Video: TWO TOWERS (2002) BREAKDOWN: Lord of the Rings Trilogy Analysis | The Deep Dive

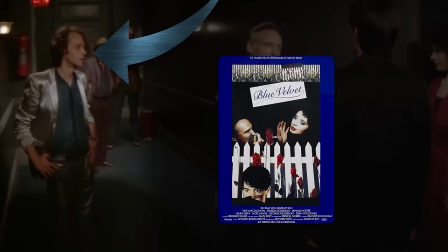[12:21]
I just really recommend you check out Brad Dourif's work in One Flew Over the Cuckoo's Nest, Blue Velvet, and Deadwood as a psychic serial killer, Luther Lee Boggs in the X-Files Beyond the Sea episode,
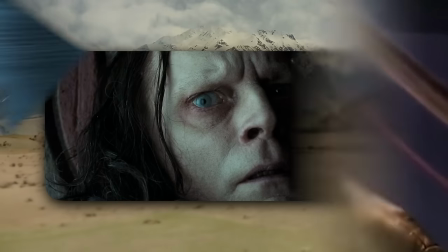[12:30]
or maybe just as the voice of Chucky in the Child's Play franchise. Dourif shaved his eyebrows to play Wormtongue, and he's so expressive with his eyes.
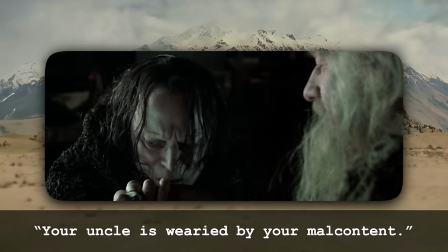[12:39] Your uncle is wearied by your malcontent.
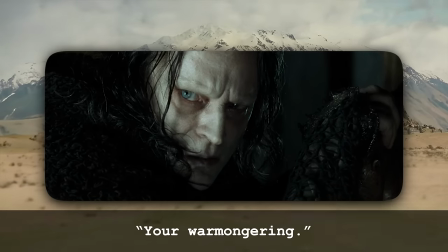[12:44] Your warmongering.
Yes, that little twitch on the word malcontent.
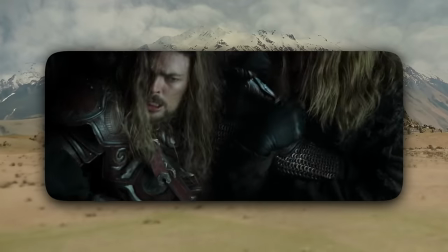[12:48]
Wormtongue banishes Eomer, claiming an order from the king, whose clearly forced signature trails off the page,
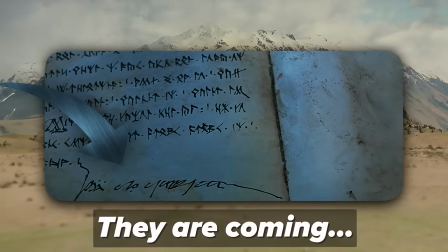[12:54]
and we are reminded visually of the haunting, "They are coming," scrawled by Ori in the Book of Mazarbul in Fellowship.
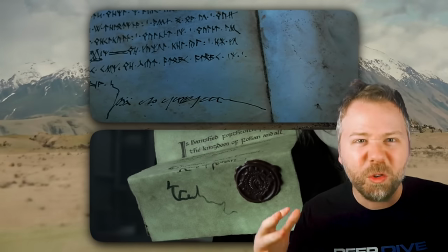[13:00]
The ink similarly dragged across the page, because we are really seeing an age here where the written record doesn't even have the time or the stamina to neatly document its downfall.
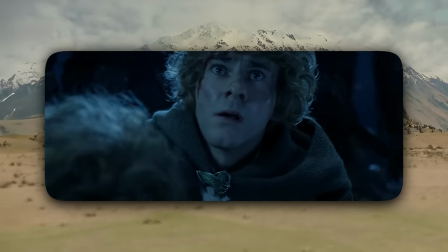[13:09]
Merry and Pippin, meanwhile, hear the Ents in the distance as the orcs argue about whether or not to eat them.
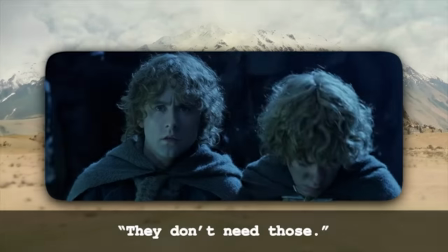[13:14] What about their legs? They don't eat those.
This orc was apparently voiced by Andy Serkis, and these orcs now turn on each other.
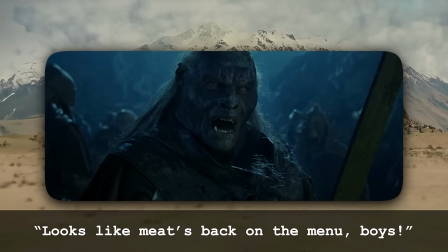[13:22] Looks like meat's back on the menu, boys!
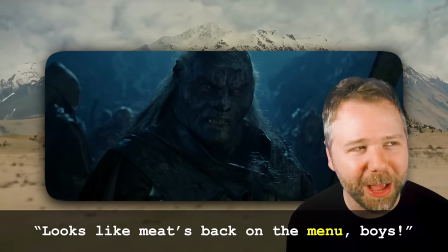[13:26]
Yes, many have pointed out that the word menu being in their vocabulary would imply the existence of orc restaurants. But you know what? Hey, why not? Maybe there was like a cook orc who would write out what that day's menu would be on like a sandwich board in front of the food line, and they all just fondly remember that.
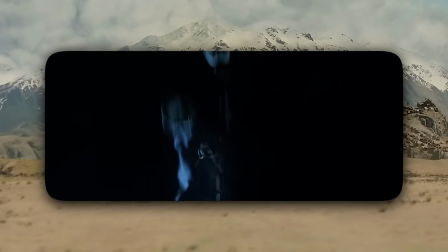[13:40]
But the Rohirrim arrives and wipes out the camp, and for a moment, we are left thinking Merry and Pippin get trampled and burned as Aragorn, Legolas, and Gimli catch up with Eomer's group.
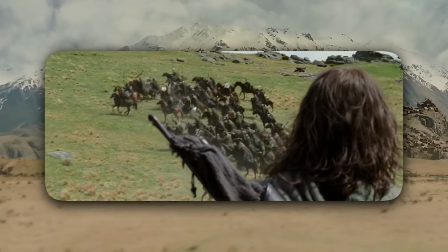[13:49]
And we get this great shot of the Rohirrim all turning back across the hill, which Jackson wanted to look like a flock of birds in a kind of natural unison.
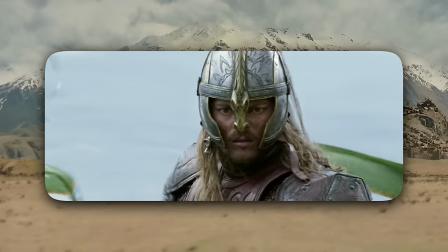[13:55]
The Rohirrim's helmets and spears and embroidery, their long blonde hair braids,
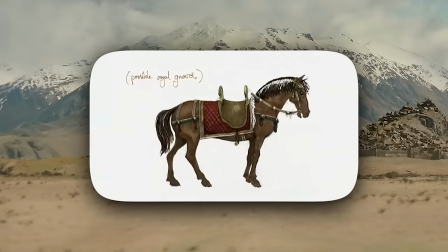[13:59]
were inspired by Scandinavian designs, which Peter Jackson's team introduced to give these horse lords some more grounded realism.
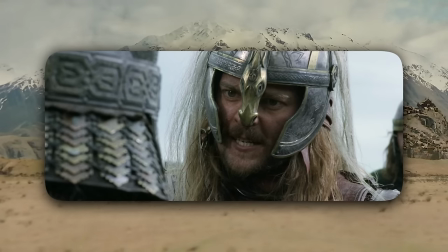[14:05]
Like, I will never get over how sick Eomer's helmet looks with a centerpiece as the head of a horse.
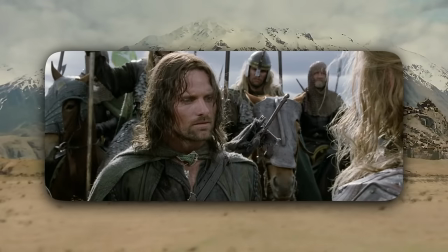[14:10]
Horse boys! Eomer tells them that Saruman has poisoned these lands.
The white wizard is cunning.
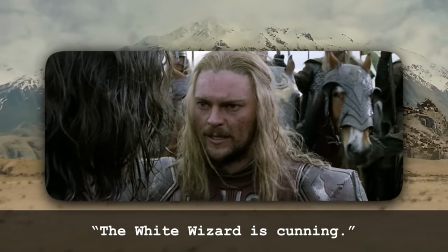[14:16] He walks here and there, they say. There's an old man hooded and cloaked.
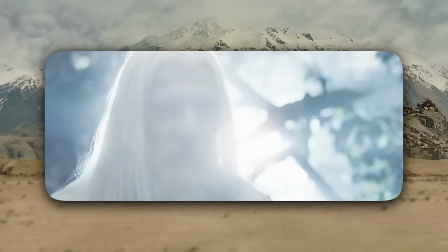[14:23]
This line sets up the reveal of Gandalf the White instead of Saruman.
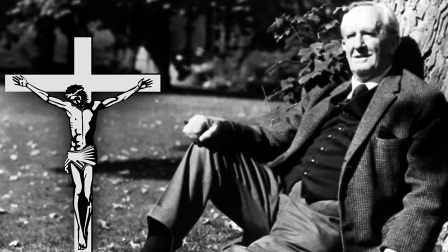[14:27]
Tolkien, as a devout Catholic, loaded his text with Christian symbolism, and Gandalf's resurrection was meant to parallel Christ's resurrection,
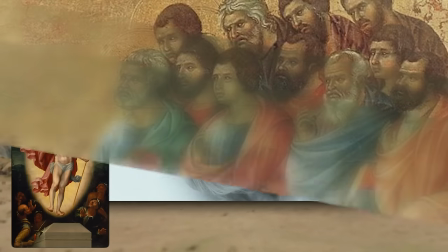[14:33]
which in Acts of the Apostles, for days, Jesus coming back was spoken of like gossip and speculation,
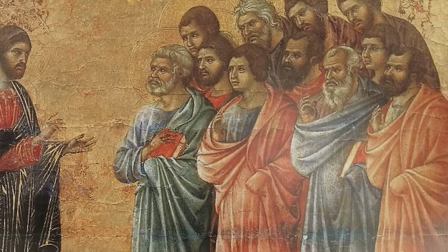[14:38]
like no one really believed it at first.
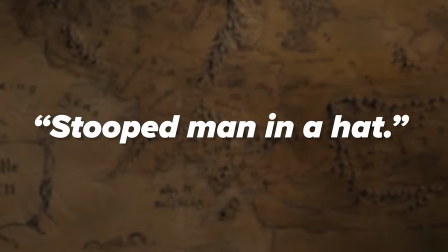[14:40]
But in Tolkien's text, there is mention of a stooped man in a hat that startles their horses, and that man was never identified, but it was suggested to be Saruman walking around.
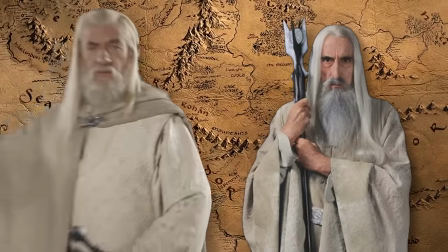[14:48]
Or was it Gandalf? We don't really know.
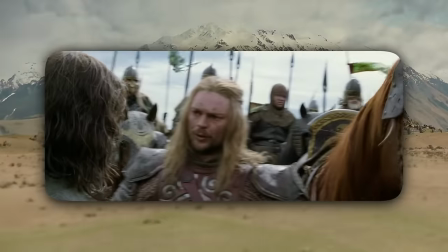[14:50]
Aomer believes his forces killed Merry and Pippin, so as a kind of penance, he gifts them with these two horses, and notice that as he mounts his horse, if you look closely, as the camera angles up to him,
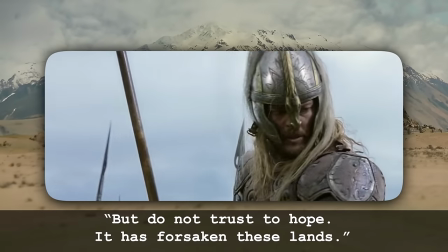[14:59]
the sword totally falls off of its scabbard.
And then he says, "But do not trust to hope. It has forsaken these lands."
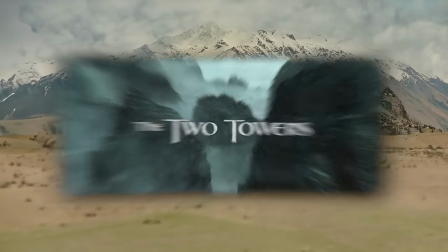[15:07]
Yes, the abandonment and the restoration of hope is an important theme in Two Towers. Thematically, you could look at the two towers of the film as like despair and hope.
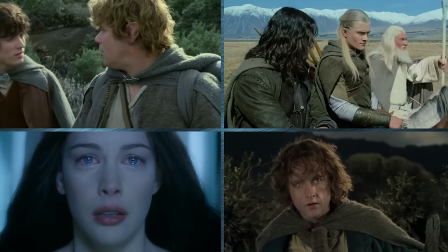[15:14]
All of these characters are in a different way on a journey between those two towers. But right now we are fully in despair.
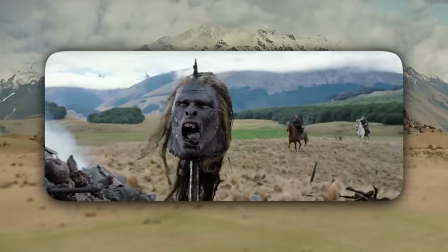[15:20]
They ride up to the burnt carcasses where the severed head of an Uruk-hai greets them. The censored TV version of this movie actually replaces this head with a helmet.
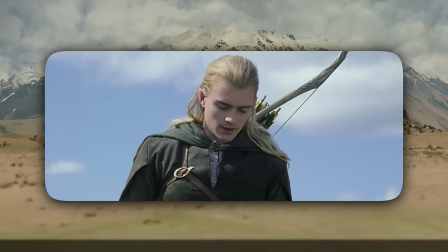[15:27]
Believing Merry and Pippin to be dead, Legolas prays, "Hira hun heath, abueneth."
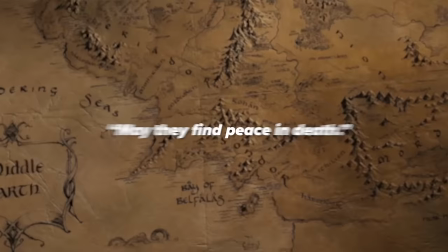[15:33]
This translates to, "May they find peace in death."
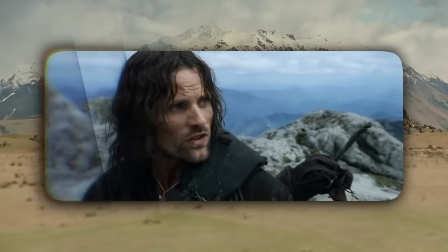[15:36]
Meanwhile, Aragorn, after showing restraint after Gandalf died, remember, and perhaps because he barked at Merry and Pippin to stop crying, now he cannot hold back.
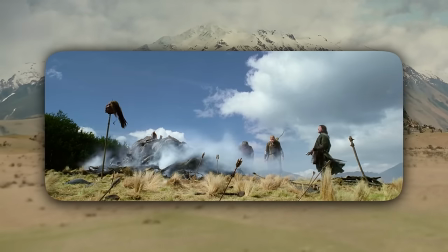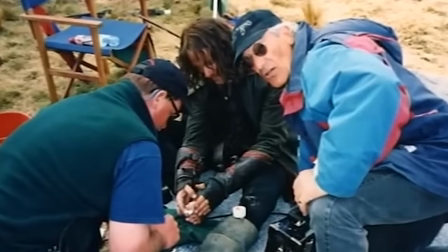[15:52]
Yep, that scream from Viggo Mortensen is because he broke his toe upon kicking that helmet. A piece of trivia I'm sure I did not have to tell you.
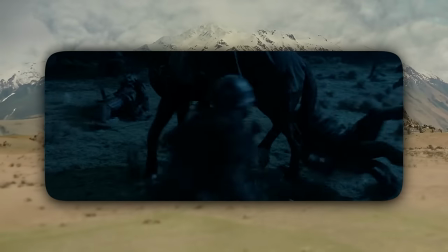[15:58]
Everyone knows that. Aragorn retraces Merry and Pippin's steps, and this shot of them running under the horse is an example of what I identified in my Jurassic Park deep dive, a how the f*** did they do this shot?
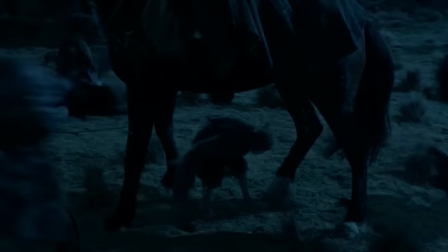[16:07]
Like, look at this. I assume it was CGI, but it looks really, really good.
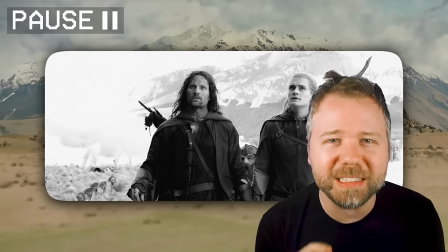[16:11]
The other three look up at Fangorn Forest. In the lower left corner, you could see the graves of five Rohirrim riders who had died the night before.
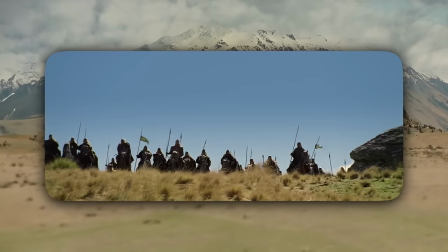[16:18]
Aomer gave them this ritualistic burial. And I appreciate this detail because yeah, it was totally a battle.
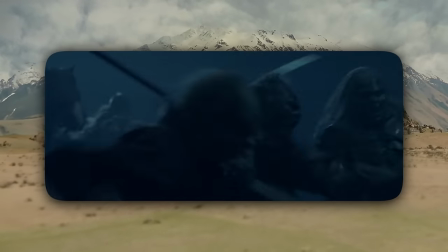[16:23]
It's unlikely they would have killed all these orcs without some casualties. Merry and Pippin meet Treebeard.